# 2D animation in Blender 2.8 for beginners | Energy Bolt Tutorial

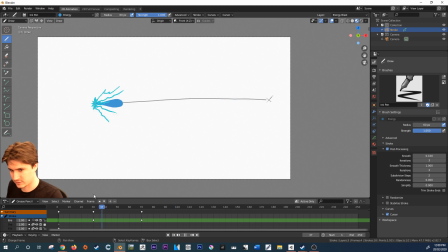That's going to be the next part after we've animated this. So, our next step is we're going to turn on onion skinning. So to do that, it's very simple.
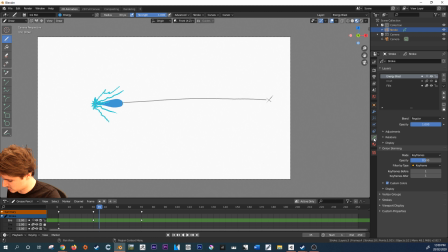We just come over here to our little squiggly line, and that, all that is just our object data, and click on that little ball, which is the second icon within that menu. And that's just turning on onion skinning.
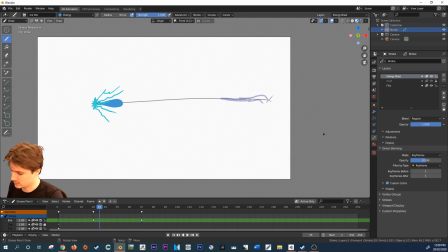Sometimes you won't be able to see it, and usually the case will be because this little icon is going to be unchecked.
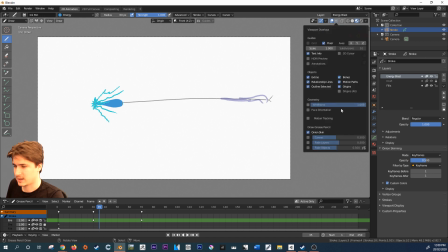This is essentially just a viewport overlay menu, and you're able to customize what you're able to see within the viewport. So useful, but a bit intermediate.
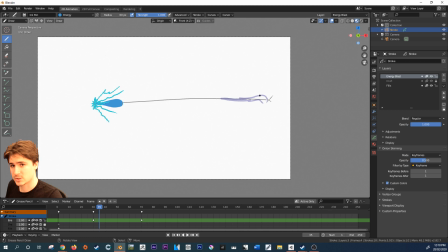So now that we've got our onion skin, it shows where our object is going, which means we can then interpret it as artists as to what should be in between. So I'm just going to roughly go in between these two frames, maybe at frame 50,
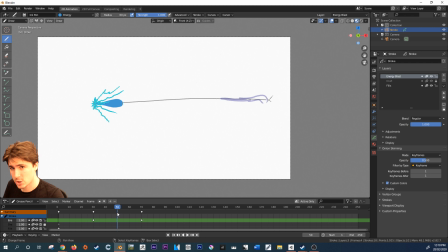and I'm going to the best of my ability, interpret what I believe should be between the frames. So making sure that my material is on energy, I'm then going to looking at this, just kind of create
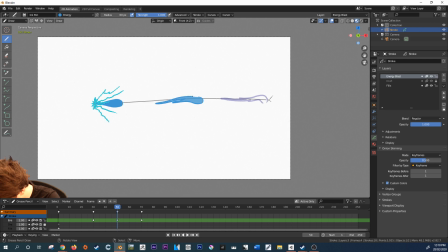something that I think looks good. Now, as you can see, I've got this little tail on the energy blast. And in this frame, it's going like this.
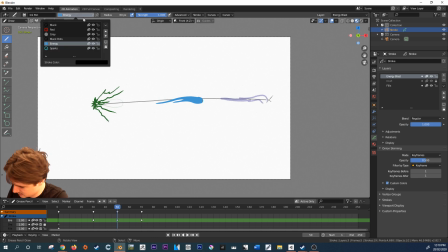Sorry. Let me get a different... In this frame, it is going like that, isn't it?
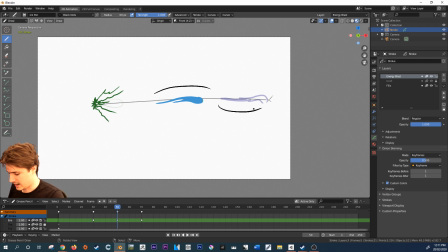But in this frame, it is going like this. And all that is just adding a bit of variance as well as
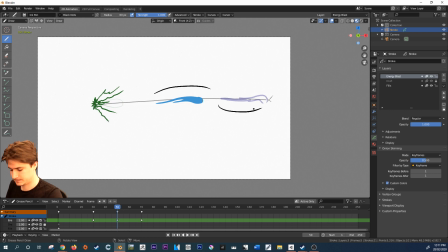sort of like a wave motion to our energy. And it's going to add a lot of character to the actual final animation. It's also quite a common technique in character drawing. You always see people have lines that alternate like this when drawing limbs and things.
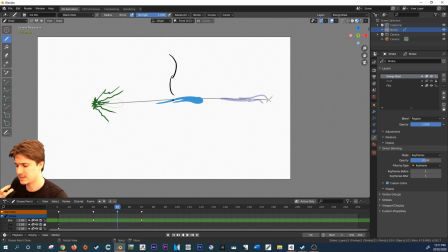Because it gives a more naturalistic look. There are very rarely straight lines in nature, and because energy is at its very core natural, we want to kind of embellish that in the character.
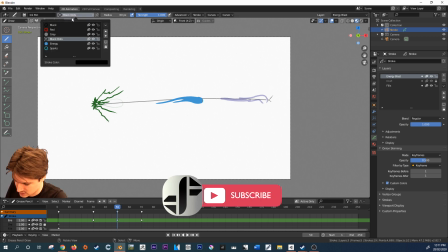So now that I've done this little part here, I'm going to change my material to sparks because our sparks haven't finished yet.
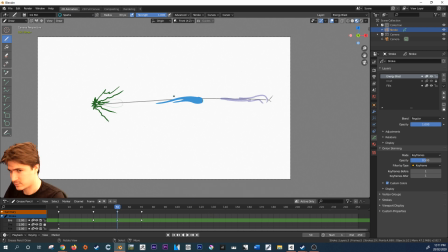Because we started with sparks, we have to, you know, they have to go somewhere. So maybe what they do is they kind of, they follow along. And they're kind of like dragged by this energy.
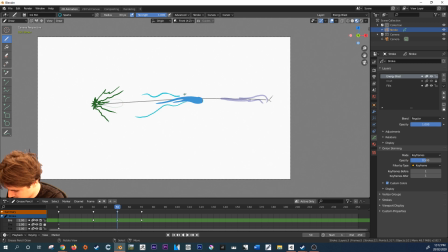Like so. And let me just... And maybe the initial shockwave of the energy blast has expanded a little bit, so I'm just going to...
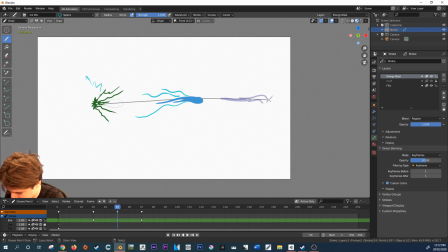But it's also faded because we're not... let's just see, maybe something like... This. So I'm keeping it simple. Let's take a look.
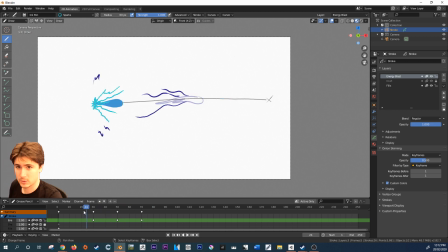So let me play it. I'm going to press Alt A. Yours may be spacebar. I'm using a different key setup. Yeah. I can kind of see it.
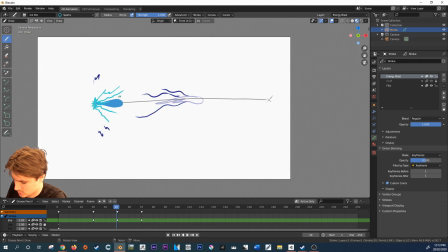What we definitely want is I want to kind of create a transition from these energy sort of blasts, these sparks, to these ones here, which are being dragged by the actual energy ball.